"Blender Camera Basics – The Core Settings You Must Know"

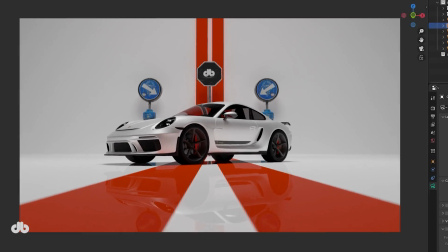Camera confusing? Not after this course. Hey everyone, welcome to DeepBlendArt.
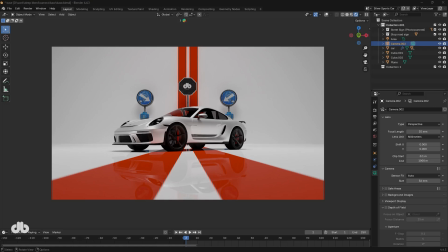I'm thrilled to kick off our new series, The Art of Camera in Blender, with this session 0. Whether you're joining us for the first time or you're a regular here, I'm excited to have you on board. Today, we're diving into the essentials of working with cameras in Blender.
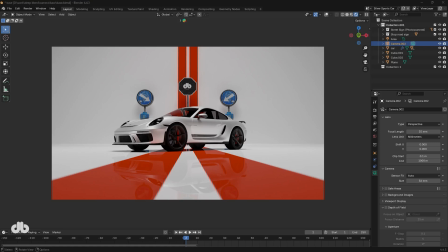So, grab a cup of coffee, fire up Blender, and let's get started. Unlike other Blender camera tutorials that might just focus on tools, we're going deeper in this course.
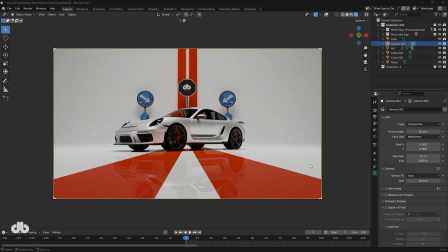Sure, we'll touch on the basics and tools in this session, but as we move forward, much like our lighting course, which you can check out if you haven't already, we'll explore how to use cameras purposefully. We'll figure out which camera settings work best for specific scenes and bowls.
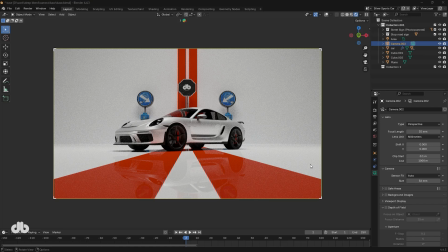Later sessions, we'll dive into camera movement, styling, and how to evoke different moods and vibes through your camera choices. So, let's hit the ground running and see what we can create. Let's start with the basics, adding a camera in Blender.
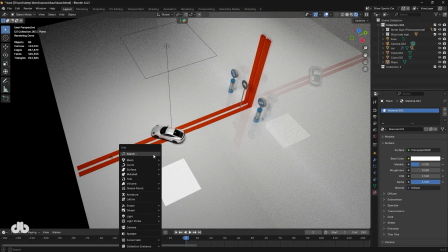It's super simple. Just hit Shift-A or go to the Add menu and select Camera.
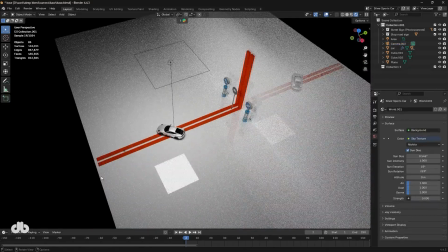Boom! There's your new camera in the scene. To check its view, press the 0 key to switch to the camera perspective.
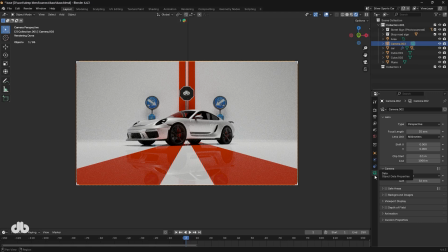You can access the camera's settings in the Object Data Properties tab under the Data section. I'm assuming you're familiar with Blender's interface, so let's skip the beginner basics and jump straight into the camera settings. First up, let's talk about the lens.
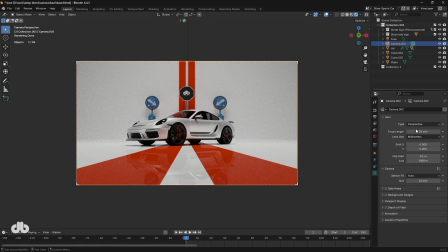In Blender, you can choose between 3 camera types: perspective, orthographic, and panoramic. For this course, we'll focus on the most common and versatile type, perspective. This camera mimics real-world photography lenses and is what we'll base our lessons on.
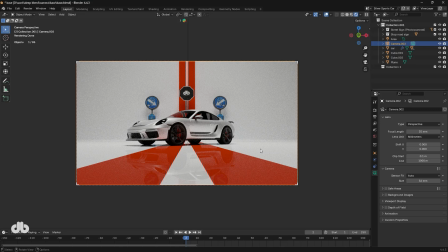We'll explore other types in future courses, but for now, perspective is our go-to. The perspective camera can be defined in 2 ways: focal length or field of view. Let's start with focal length, measured in millimeters, just like real-world camera lenses.
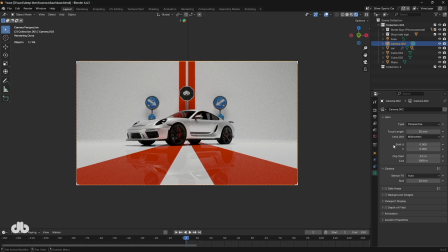You can set it in the lens section. Options range from wide-angle lenses like 20 millimeters, which give a deep, stretched perspective where the background feels far from the foreground, giving you a wider view of the scene. Check this out.
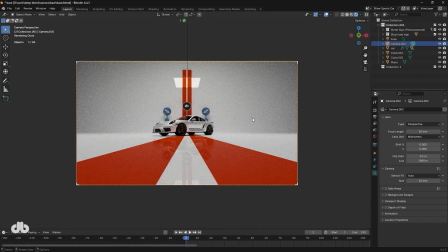With a 20 millimeter lens, objects in the background, like buildings, seem stretched and distant from the foreground subjects like a car.
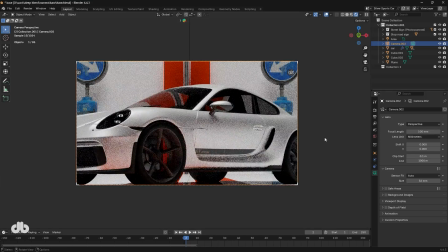Now, if we jump to 100 millimeter lens, the scene feels compressed. Background and foreground objects, like those billboards behind the car, appear closer together, almost as if they're right on top of each other.
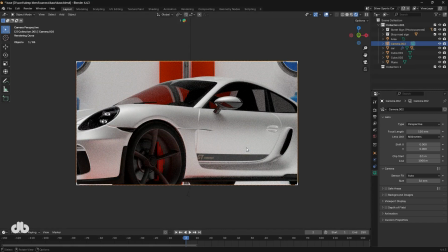This compression reduces the field of view, making the shot feel tighter.
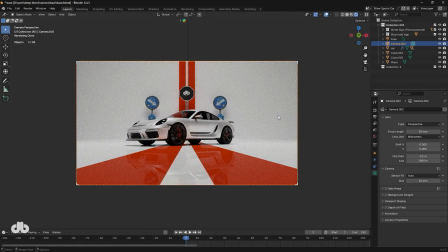For now, I'll stick with a standard 35 millimeter lens to keep things balanced. Alternatively, you can define the lens using field of view, which measures the angle the camera can see. For a 35 millimeter focal length, you get about 54.4 degrees.
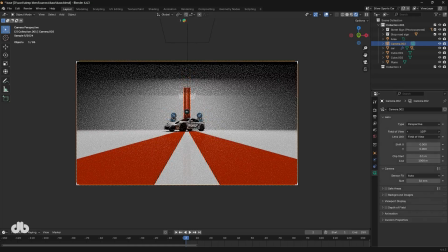Increasing the field of view is like using a wider lens. It expands what the camera captures, similar to lowering the focal length.
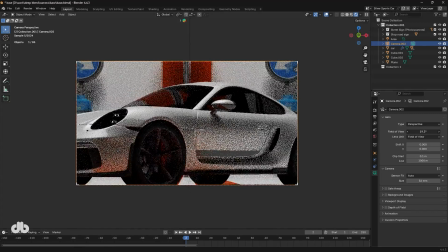Decreasing it mimics a longer focal length, narrowing the view. In practice though, we usually stick with focal length in millimeters.
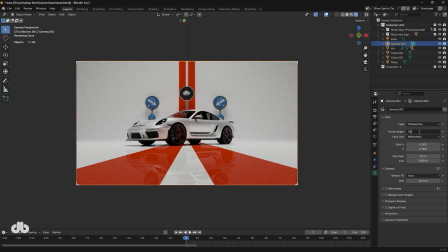It's the standard for most projects.
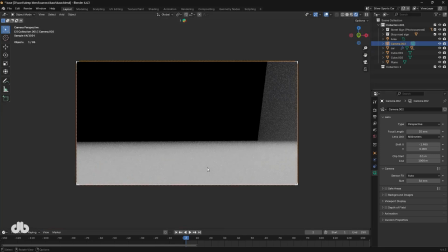Next up is lens shift, which lets you offset the camera's view along the X or Y axis without rotating it.
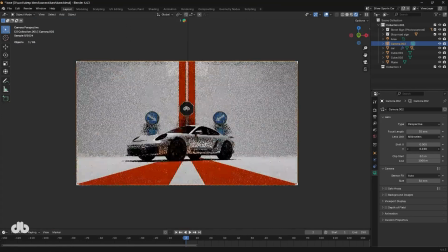Unlike regular rotation, where the camera physically turns,
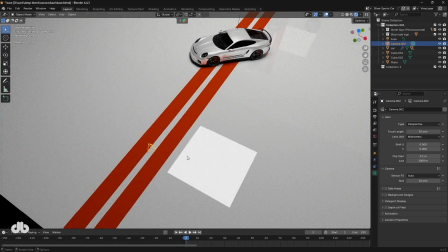shifting tilts the lens, almost like the camera is leaning to one side.
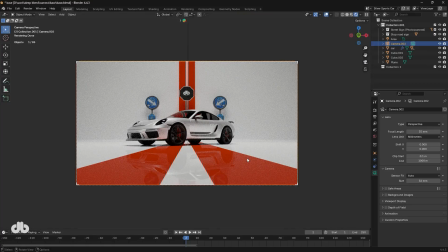It's not something you'll use every day, but it's handy for specific scenarios like architectural shots or creative compositions. Let's move on to clipping planes, clip start and clip end.